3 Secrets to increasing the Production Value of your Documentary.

So as we all know, budgets for documentaries these days, they're shrinking. So in this video, I want to give you 3 ways that we have been using old narrative tricks to try to make our films look a little bit better. These things have really helped us, and my hope is that it's helpful for you in some way, then you can apply it to your films.
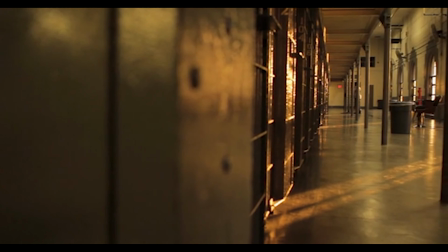(0:16)
All right, the first one is locations. This is the #1 way that we've been able to increase production value.
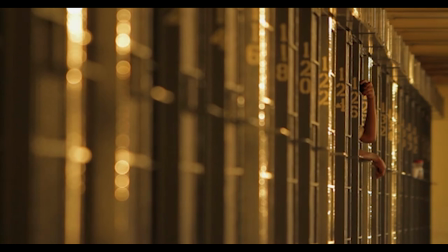(0:23)
The bottom line is boring locations can really affect how people experience your story,
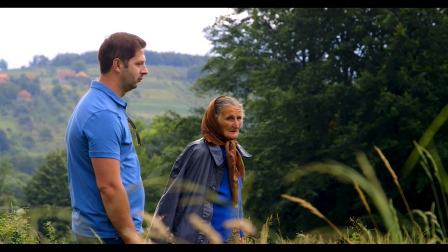(0:28)
and it's a missed opportunity when we don't use a location to give the audience exposition to the story that we're trying to tell.
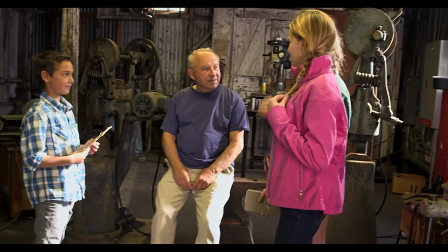(0:35)
The background of an interview is a great way to give the audience information without having to do a lot of extra work.
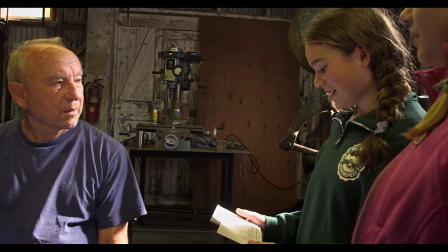(0:42)
So here's some examples of some locations from our films.
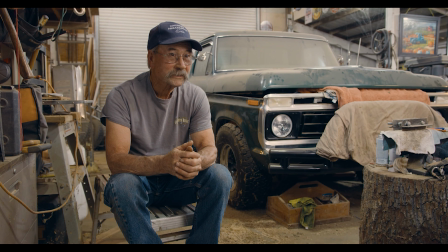(0:47)
This one we had to work for because it was really hard to find a place for the camera and set up the lights,
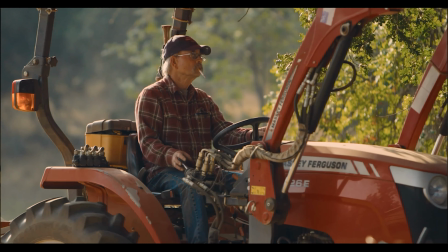(0:53)
but as you can see, his character is consistent with the locations in the story.
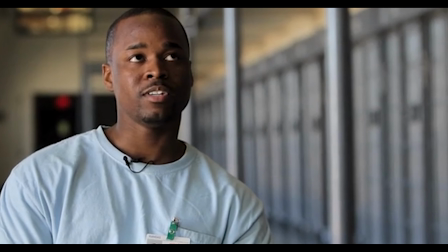(0:57)
Now this shot was really hard to plan because what we didn't know was most of the prison cells that they were supposed to be empty, but when we got there, they were full, so we had a live audience of 300 people in a maximum security prison, and the talent had to be really cautious of what they were saying so they didn't say anything stupid that got them in trouble.
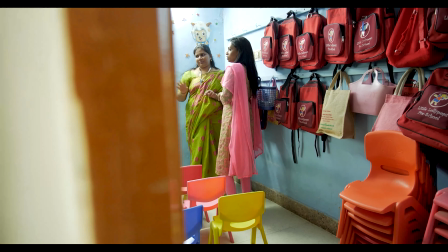(1:16)
All right, so here's 4 tips on how to make the most of every location. First, take the time to scout.
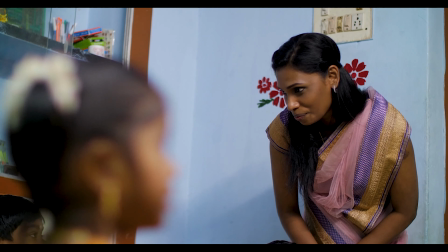(1:22)
Even if it costs you a few bucks, whenever possible,
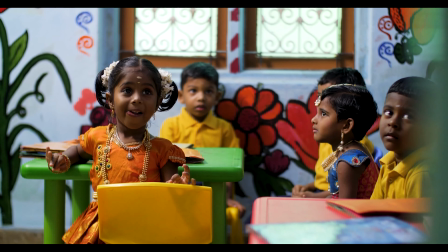(1:25)
try to visit a location beforehand so that you know what you're walking into and what gear you need to deal with, that situation. All right, next is sound. You might find an epic spot for an interview, but it sounds horrible. Remember, people will put up with bad picture, but they will change the channel if the sound is distracting.
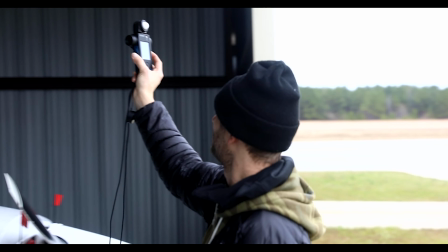(1:43)
All right, the next is lighting.
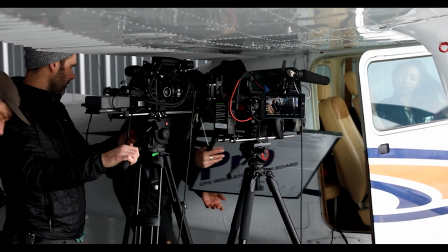(1:45)
How can you use light to make the most of bad locations, but also understand that this can take a lot of time.
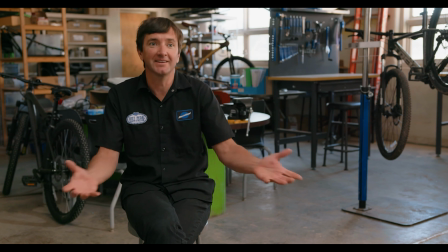(1:53)
If you can find a great location that you can use natural light with little lighting setups, this will allow you time to focus on the story and your interview questions. All right, next, look for locations that help you tell your story. Is the place you're shooting helpful for the audience to understand this person better?
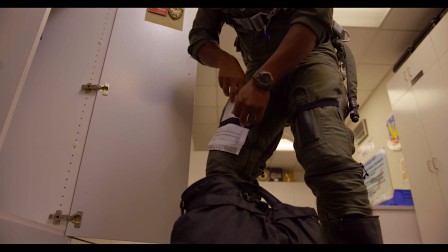(2:11)
We subconsciously understand that if a person isn't in an actual place,
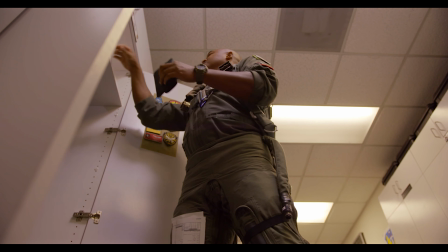(2:16)
it says something about who they are because they're there, they got access to this place, and that they belong there. All right, the last tip is to think outside the box. Be willing to move furniture and items in the room. Just let people know that you're doing it if you need to. You would be surprised at how many times people clean up their home and make it all perfect for you, and then we come in and we want to move the couch, and then people just start to panic. We've done this, and we found TV remotes and cereal boxes and embarrassing things that the talent didn't know was under there. It's a horrible way to start out an interview. All right, so the bottom line is just ask people before you do it. Next is wardrobe. This is one of the best ways to help your talent increase their value within your film.
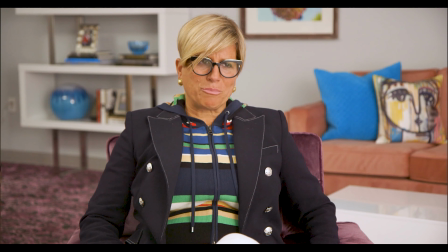(3:03)
What they're wearing is communicating who they are to the audience.
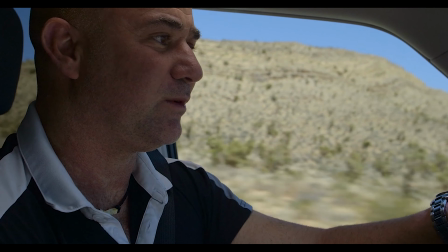(3:07)
Wardrobe can create instant authority and empathy for your characters if they're wearing the right thing.
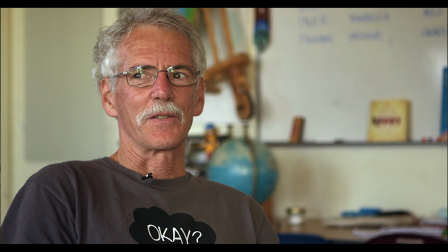(3:13)
This is an easy way to move your story forward without having to explain who they are. For instance, having a pilot in a flight suit allows us to trust who they are before they ever say anything. The same goes for locations. So here's a few tips on how to make the most of your wardrobe. First is we communicate with people in our films well before the interview to bring 3 shirts. Most of the time they're really appreciative that we're paying attention to the details.
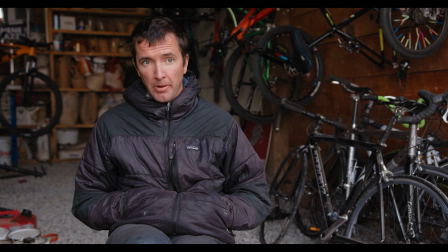(3:41)
It's also important to remember that we want them to wear things that match the story that we're telling. If they're wearing a suit in a factory and they're a welder, this is totally confusing.
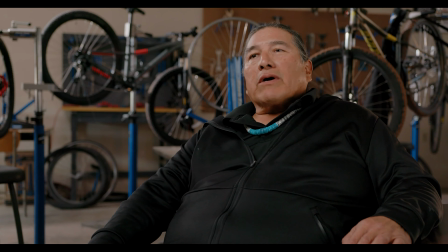(3:51)
We want to explain really clearly the exact story that we're looking to tell, and that we work together on something that they're wearing that they agree on. Our clothes often is our identity. Next, let them know not to bring clothes with logos or whatever on it.